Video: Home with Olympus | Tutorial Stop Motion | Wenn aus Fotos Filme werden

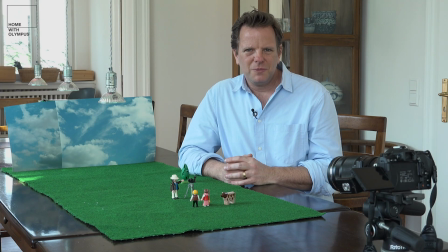Hallo und herzlich willkommen zu Home with Olympus, eine Sendereihe mit kleinen Ideen und Beiträgen für das Fotografieren zu Hause, wenn man mal nicht raus kann oder möchte. Wir bewegen uns heute thematisch ein bisschen an der Schnittkante zwischen
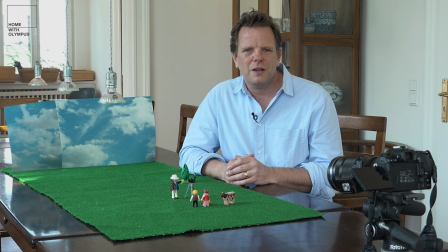Fotografie und Film und zwar wollen wir sogenannte Stop-Motion-Filme machen. Ihr habt das bestimmt schon mal in der Vergangenheit gesehen. Das sind Filme, wo man lauter Bilder einzeln macht und die werden nachher in der Kombination hintereinander zu einem kleinen Film. Ich benutze heute eine Olympus OM-D E-M1 Mark III und die hat die Möglichkeit sogenannter Intervallaufnahmen. Intervallaufnahmen heißt einfach, die Kamera löst in einem vordefinierten Raster immer wieder aus. und zwischen den Auslösungen kann ich die Szenerie, die ich zeigen möchte, verändern. Und dann hat die Kamera noch eine besondere Funktion. Sie kann nämlich diese einzelnen Fotos, die gemacht werden, zusammenrechnen direkt zu einem Film. Wer diese Kamera nicht hat, kann sich behelfen, indem er manuell die Kamera auslöst und er kann sich behelfen, indem er die einzelnen Fotos nachher in einem entsprechenden Programm zu einem Video zusammensetzt
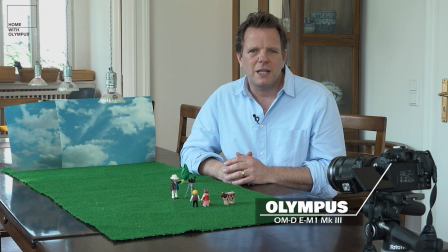Ich mache es mir heute mit der OM-D E-M1 Mark III einfach, weil die das aus der Kamera heraus kann. Was ist die Idee für meinen kleinen Film? Ich habe natürlich, um dem Fotothema gerecht zu werden, mir einen Fotografen besorgt hier.
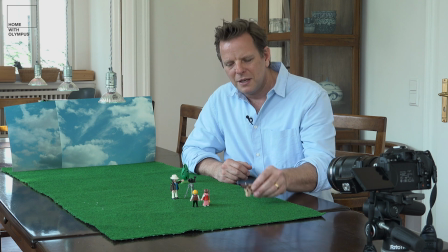Und der fotografiert hier vorne ein kleines Paar. Und damit das Ganze eine kleine lustige Geschichte wird, habe ich mir überlegt, der will die gerade fotografieren.
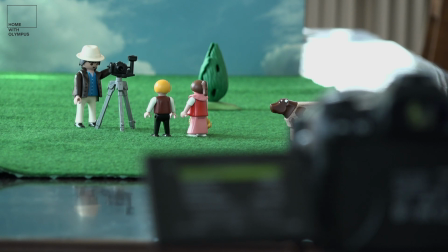Eine Kuh kommt rein, schaut zum Fotografen und verdirbt ihm das Bild. und läuft dann wieder raus.
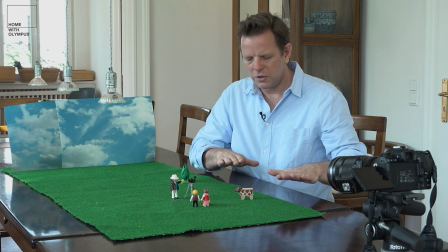Um das Ganze möglichst auch nett aussehen zu lassen, habe ich auf den Tisch hier einen grünen Billigteppich gelegt.
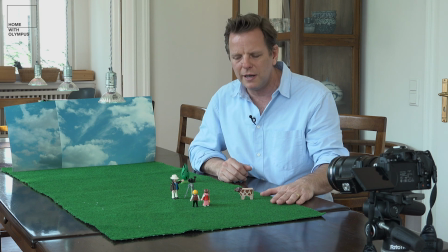Da könnte man wahrscheinlich einfach auch eine grüne Tischdecke hinlegen. Wir müssen ja nicht fotorealistisch sein. Und ich habe mir nach hinten weg einen Ausdruck oder zwei Ausdrucke von einem Himmel hingestellt,
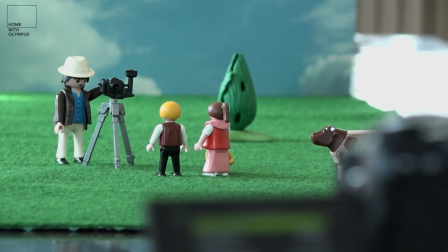sodass diese Szenerie hinten auch Himmel im Hintergrund hat. Noch ein bisschen zur Technik.
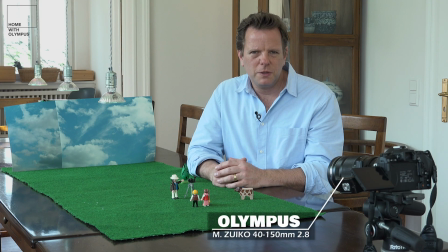Ich habe ein 40-150 mm Objektiv an der Kamera.
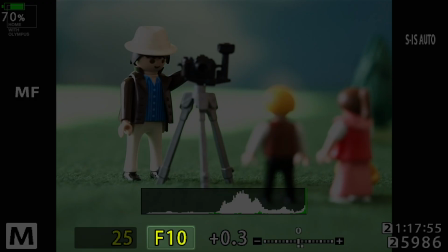Wir benutzen eine Blende 10 und manuelle Einstellungen. Manuelle Einstellungen deswegen sowohl im Autofokus als auch in den Belichtungseinstellungen, damit zwischen den Bildern sich daran nichts verändert,
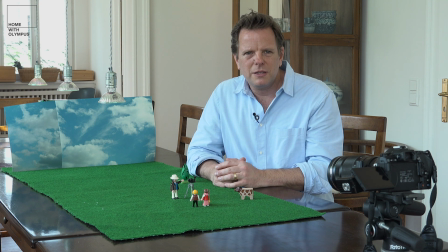dass also die Schärfe woanders hinwandert oder die Belichtung der Bilder sich ändert, was dann nachher zu Helligkeitssprüngen führen würde.
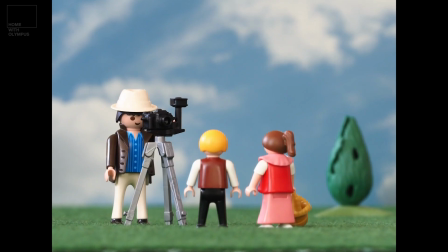Die verwendete Blende 10 sorgt dafür, dass hier vorne meine Szenerie scharf ist.
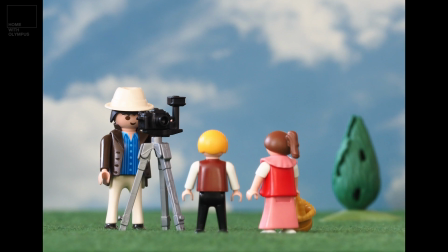Nach hinten weg, ihr seht aber, habe ich einen großen Abstand zu dem Hintergrund, wird der Hintergrund leicht unscharf, trotz der Blende 10.
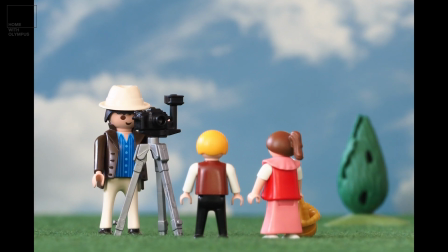Das ist ganz gut, damit es noch natürlicher aussieht und dass man nicht sieht, dass hier hinten tatsächlich eigentlich nur Fotos stehen. In der Kamera mache ich folgende Einstellungen.
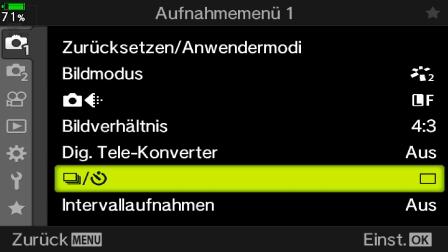Ich gehe in das Menü der Intervallaufnahmen, wähle eine Startzeit, ein Startintervall. das heißt in dem Fall hier 11 Sekunden, das gibt mir die Zeit nach Auslösung der Kamera ans Set zu gehen und ich wähle dann die Intervallzeit,
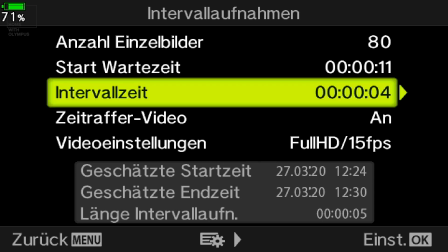entscheide mich hier für 4 Sekunden, damit ich zwischen jeder Bewegung, die ich im Set machen muss, 4 Sekunden Zeit habe, um reinzugreifen, das Ganze hinzustellen und wieder rauszukommen.
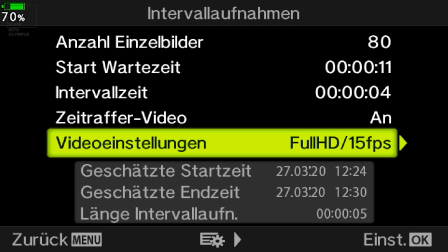Dann gibt es noch die Einstellung der Framerate, das heißt, wie viele Bilder pro Sekunde werden nachher in meinem Film gezeigt. Da würde man heute typischerweise 25, 29, 30 Frames per Second, die man vom Fernsehen gewohnt ist, verwenden.
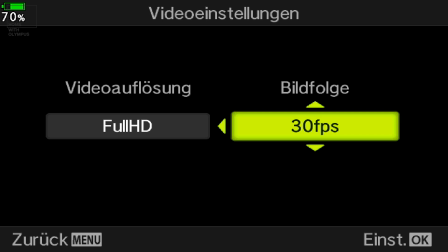Bedeutet aber auch, ich muss 30, im schlimmsten Fall 30 einzelne Aufnahmen machen, um eine Sekunde Film zu erzeugen.
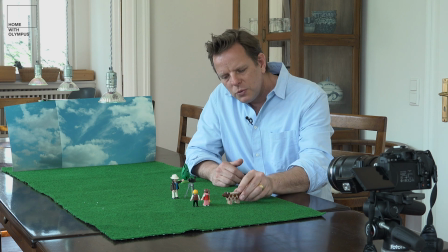Erstens ist das nachher eine ziemlich mühsame Angelegenheit, führt aber auch dazu, dass ich sehr, sehr kleine Bewegungen mit meinen Figürchen am Set machen muss.
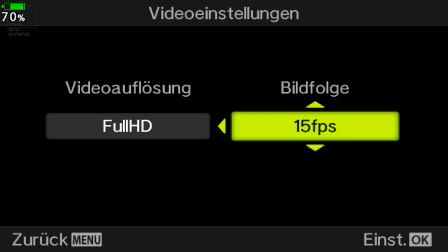Und ich empfehle daher eher eine Frame Rate von 10 oder 15.